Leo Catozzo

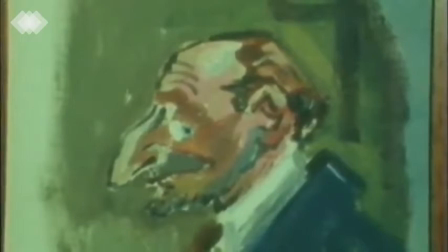0:04 Leo Catoso era un montador italiano nacido en Adria, provincia de Rovigo.
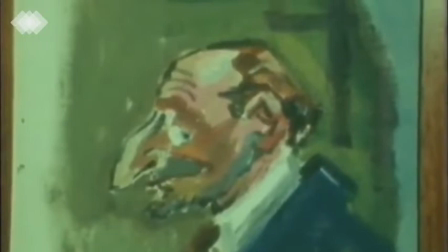0:10 Catoso se licenció en Derecho, luego en Violonchelo en el Conservatorio Benito Marcello
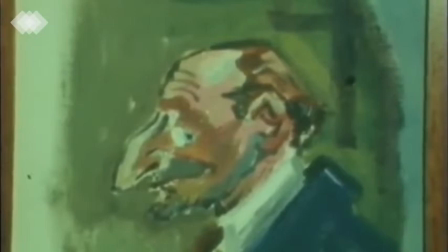0:16 de Venecia y finalmente en Escenografía y Dirección en el Centro Experimental de Cinematografía de Roma.
Leo Catoso, 74 anni, veneto, laureato in legge, è stato violoncellista, scenografo, aiuto regista e montatore. Ha fatto film con Bragaglia, Mattoli, Soldati, Lattuada, Blasetti, Camerini e René Clément.
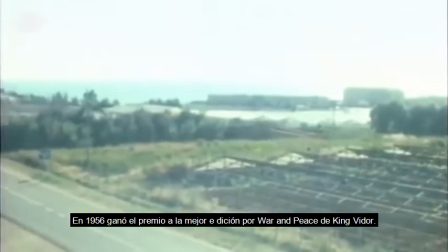0:39 Nel 1956 ha vinto in America il premio per il miglior montaggio per Guerra e Pace di King Vidor.
Entró en la industria del cine a principios de la década de 1940 como guionista y luego como asistente de dirección. Debutó como editor de películas en 1951, destacándose especialmente por su trabajo con Federico Fellini, cuyas películas editó durante los años 50 y 60, entre las que destacan La Estrada, La Dolce Vita y Ocho y Medio.
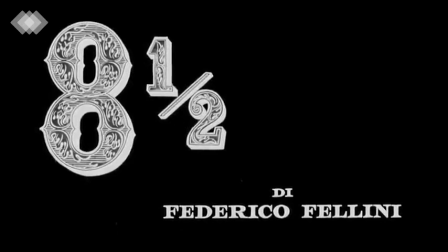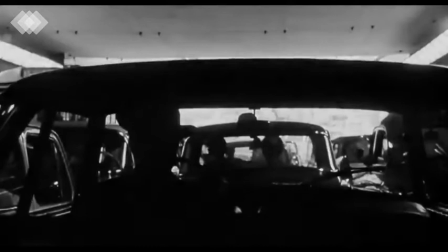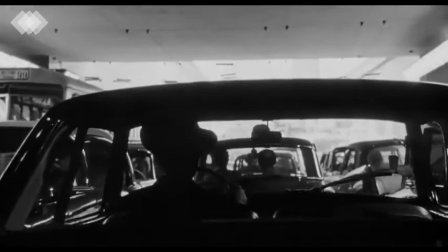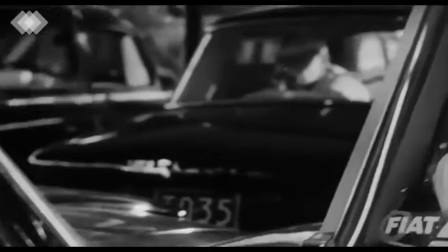1:33 Personajes que la asedian buscando respuestas, los cuales parecen salir de la nada y que nos aturden.
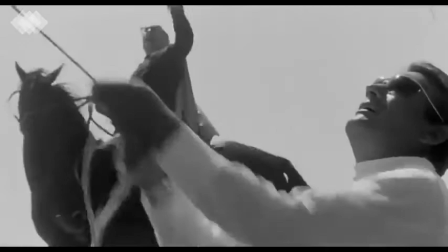1:39 ¿No resulta intromisorio?
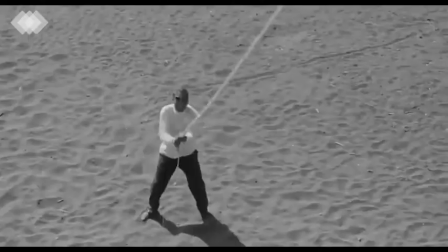1:42 Pues nuestra prioridad es la de Guido, que está buscando alejarse de las cuestiones del trabajo.
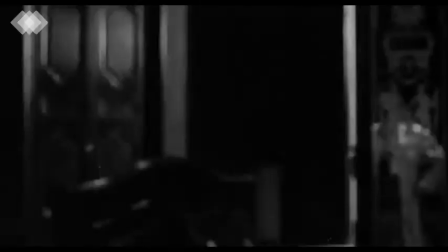1:51 Esto lo logra ejerciendo un gran uso de planos extensos con movimiento constante,
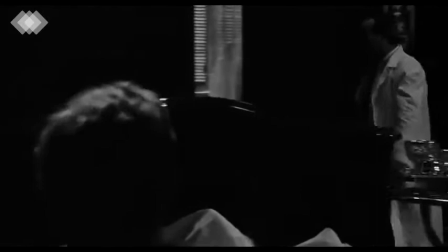1:57 especialmente paneos que simulan el punto de vista de Guido.
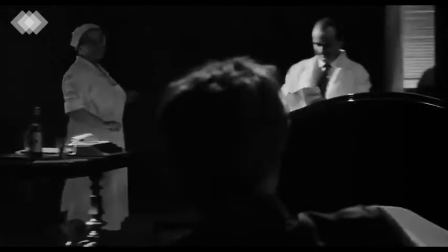2:03 Los cortes aparecen bastante en las escenas estresantes y se vuelven necesarios,
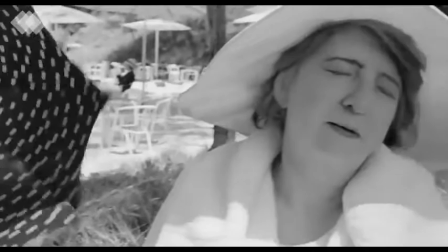2:09 oportunos y son usados con suficiencia en secuencias cómicas.
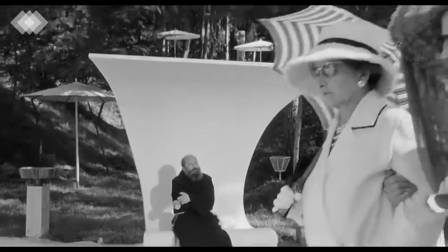2:15 También Catoso hace uso de ellos en el juego de plano contra plano,
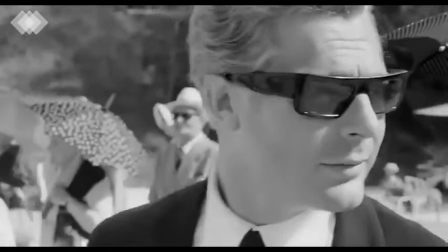2:21 pero para conversaciones que más o menos podrían ser de interés para Guido.
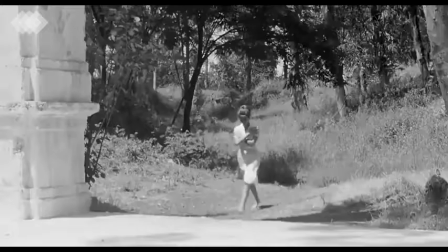2:27 En general, el montaje apoya una suerte de divagación y distanciamiento de la concentración
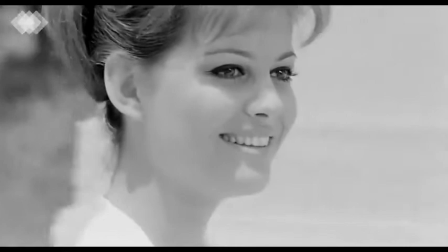2:36 en tintes cómicos proporcionados por música y acción.
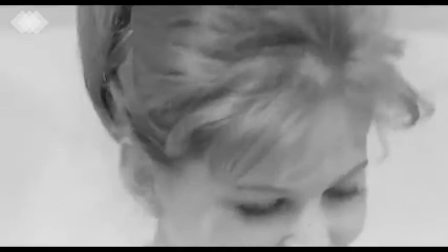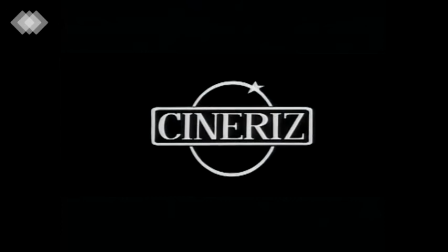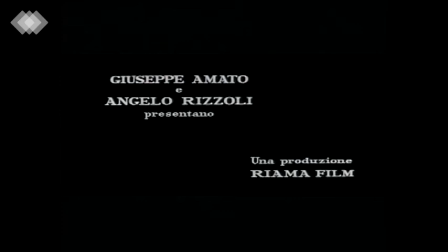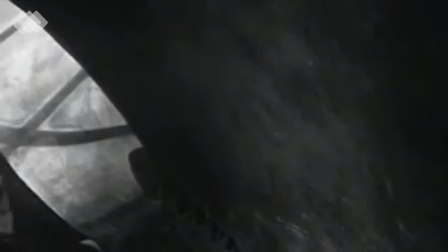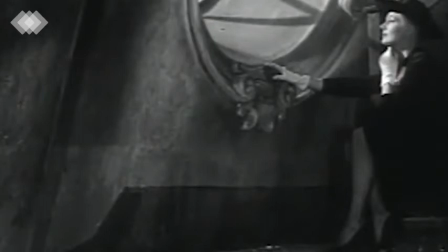3:07 Se realiza un montaje más intelectual y simbolista.
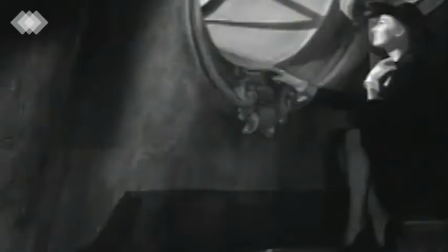3:11 Su contenido nihilista y superfluo introduce ideas y comentarios trascendentales,
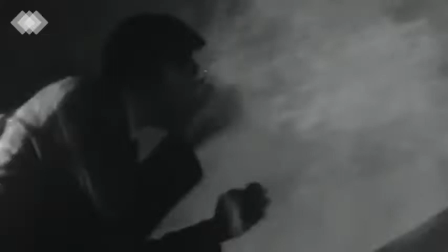3:19 resaltando la diferencia con el pasado neorrealista en películas anteriores de Fellini.
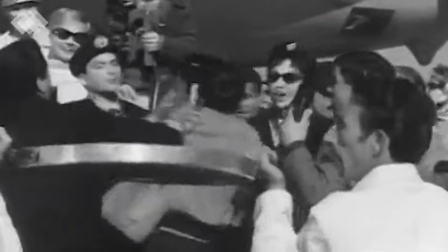3:26 Hace uso de los planos largos y contemplativos,
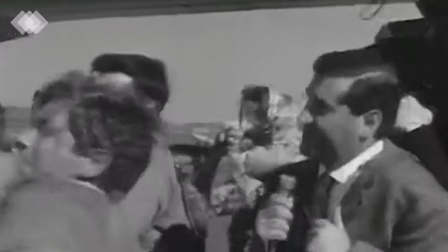3:32 los que muestran
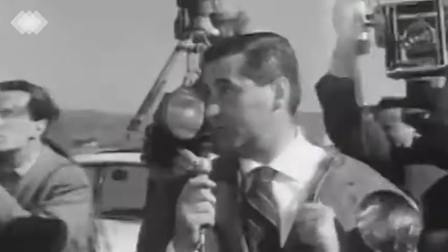3:35 Los planos que muestran la cotidianidad resaltan la excentricidad ensordecedora de la fama.
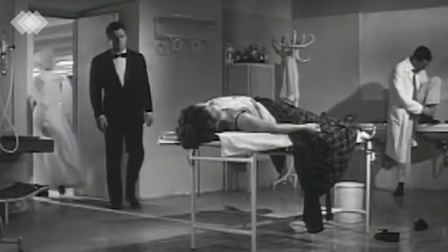3:42 Hacen uso de ruido constante de los paparazzi en el día versus el silencio y
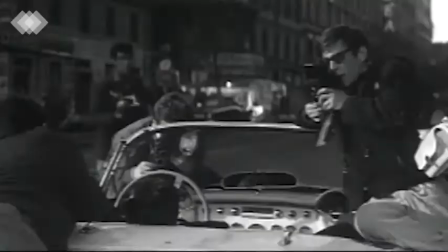3:48 la soledad nocturna de los personajes que divulgan este modelo de vida que no es para ellos.